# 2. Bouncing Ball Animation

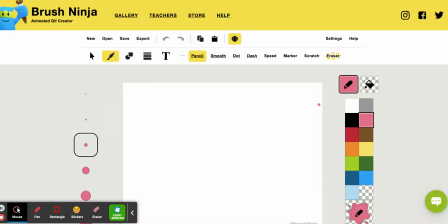[0:00]
Hi everybody, welcome back to your next instructional video. We're going to jump right in and make our first animation, okay?
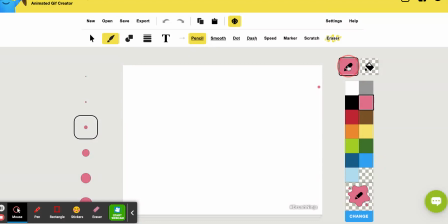[0:08]
When I get in here, the first thing I'm going to do is I'm going to just fill in some fun colors here. I think I'll do my pencil in green. I'll do my bucket in a darker green. And I'm going to jump right in here into my shape tool. So for this, we're going to do the bouncing ball animation.
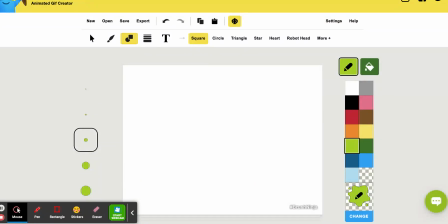[0:25]
I gave you an example of the sequencing in our slideshow. Okay, so if you want to jump back there and take a look at that example,
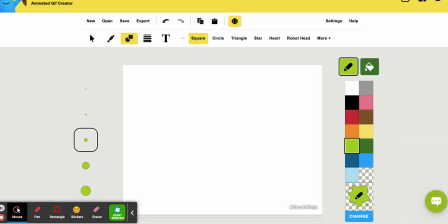[0:38]
I think that sequencing is really, really, really helpful. It shows the ball in 7 different stages of falling and hitting the surface or ground here in your space.
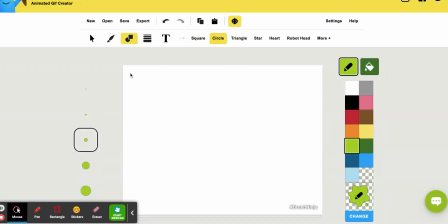[0:51]
Okay, so I'm going to grab a circle. And what I'm going to do is I'm going to throw a circle up in the corner here. Oh, I don't really like the way how that's cut off. I could move it, but I also want to take a chance to show you that I can undo what I've just done.
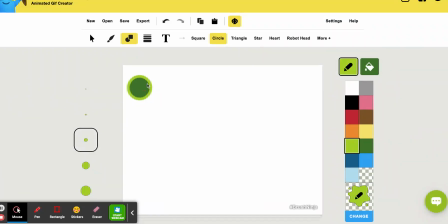[1:09]
I'm going to put a nice circle here in my top right corner. Okay. And now we're going to start animating.
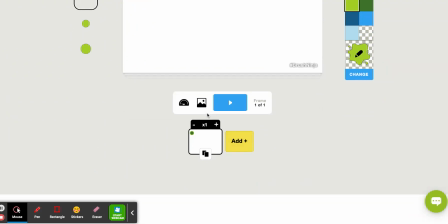[1:17]
So we're going to scroll down here to the bottom, and there's some options here. I could add a frame, but I don't want to do that for animation. I want to hit this little copy, this little duplicate button.
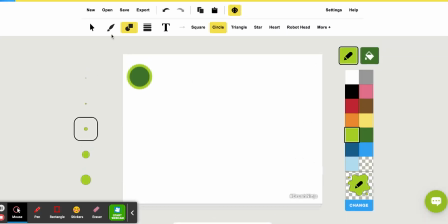[1:29]
I'm going to duplicate the first frame because what I'm going to do is take my arrow tool and I'm going to move that sphere or circle in this case over. Notice how I'm not moving it all the way across my page.
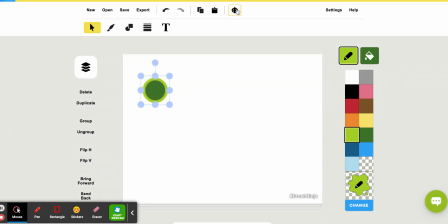[1:47]
If you don't see the little ghost image here that I have in the background, it's because you have to turn your onion skin on or off. That's what we call it in sort of the animation world, onion skin, where we can kind of see through to that layer so that we know how far to move our shape.
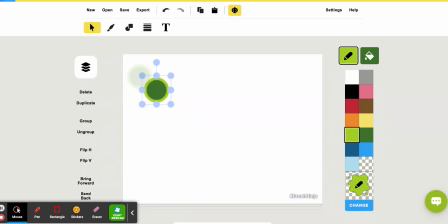[2:03]
These first couple spheres in this sequence are going to be relatively close together.
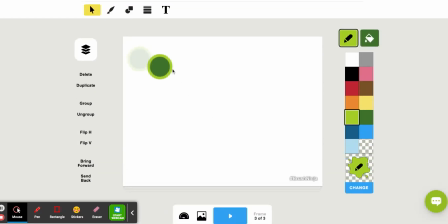[2:11]
I'm going to go down, I'm going to duplicate, and I'm going to move that over again.
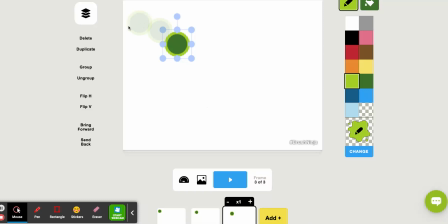[2:20]
Again, pretty close. I'm trying to visualize the arc of a ball falling from the sky.
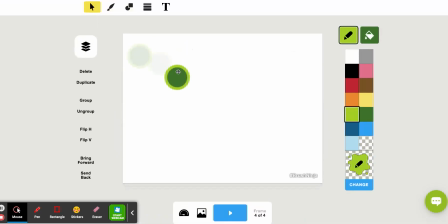[2:28]
Duplicate. I'm going to move it again. This time I'm going to leave a little bit more space because as this object is actually going to accelerate in space, it's going to sort of speed up a little bit. My science people might be able to tell me if I'm right or wrong. And there's going to be a little bit more space in between those things there.
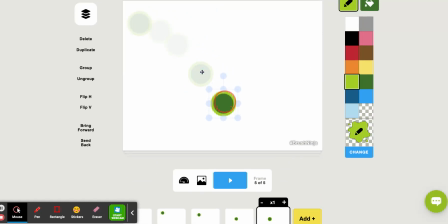[2:50]
Duplicate, move it, and hey, look at you, you're animating.
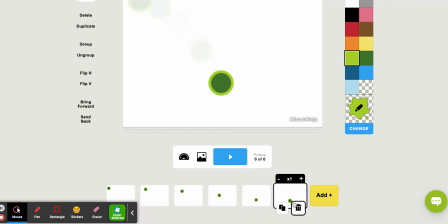[2:54]
Now, something a little strange is going to happen in the sixth frame, the sixth number in our sequence. And what's going to happen there is this sphere is actually going to do something called stretch.
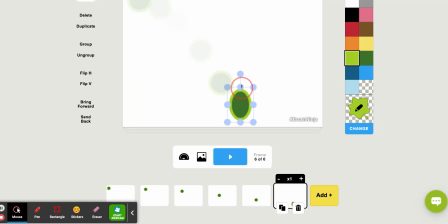[3:09]
Visually, this object, as it gets close to sort of striking, it's going to look like it stretches out just a little bit. Does it really? Maybe slightly, but visually, it's going to look that way.
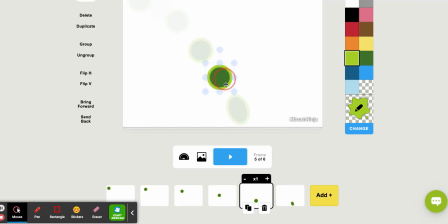[3:23]
I have to move some of my things around a little bit to give myself some space. Notice how I can click back on those frames and I can make some adjustments.
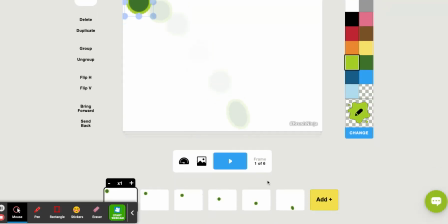And then for my seventh frame, I'm going to do something called squash. So when that hits the table, the object is going to look like it squishes.
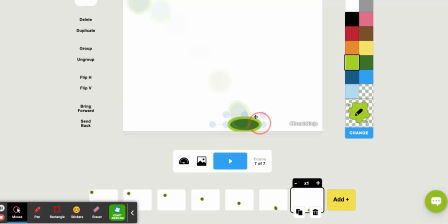[3:55]
So I'm going to click and drag those little dots down, and I'm going to squash that sphere even more.
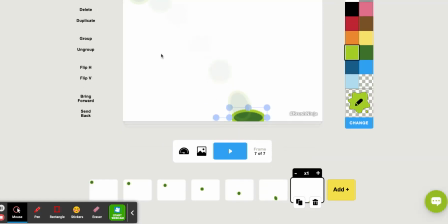[4:04]
When I have my 7 steps here,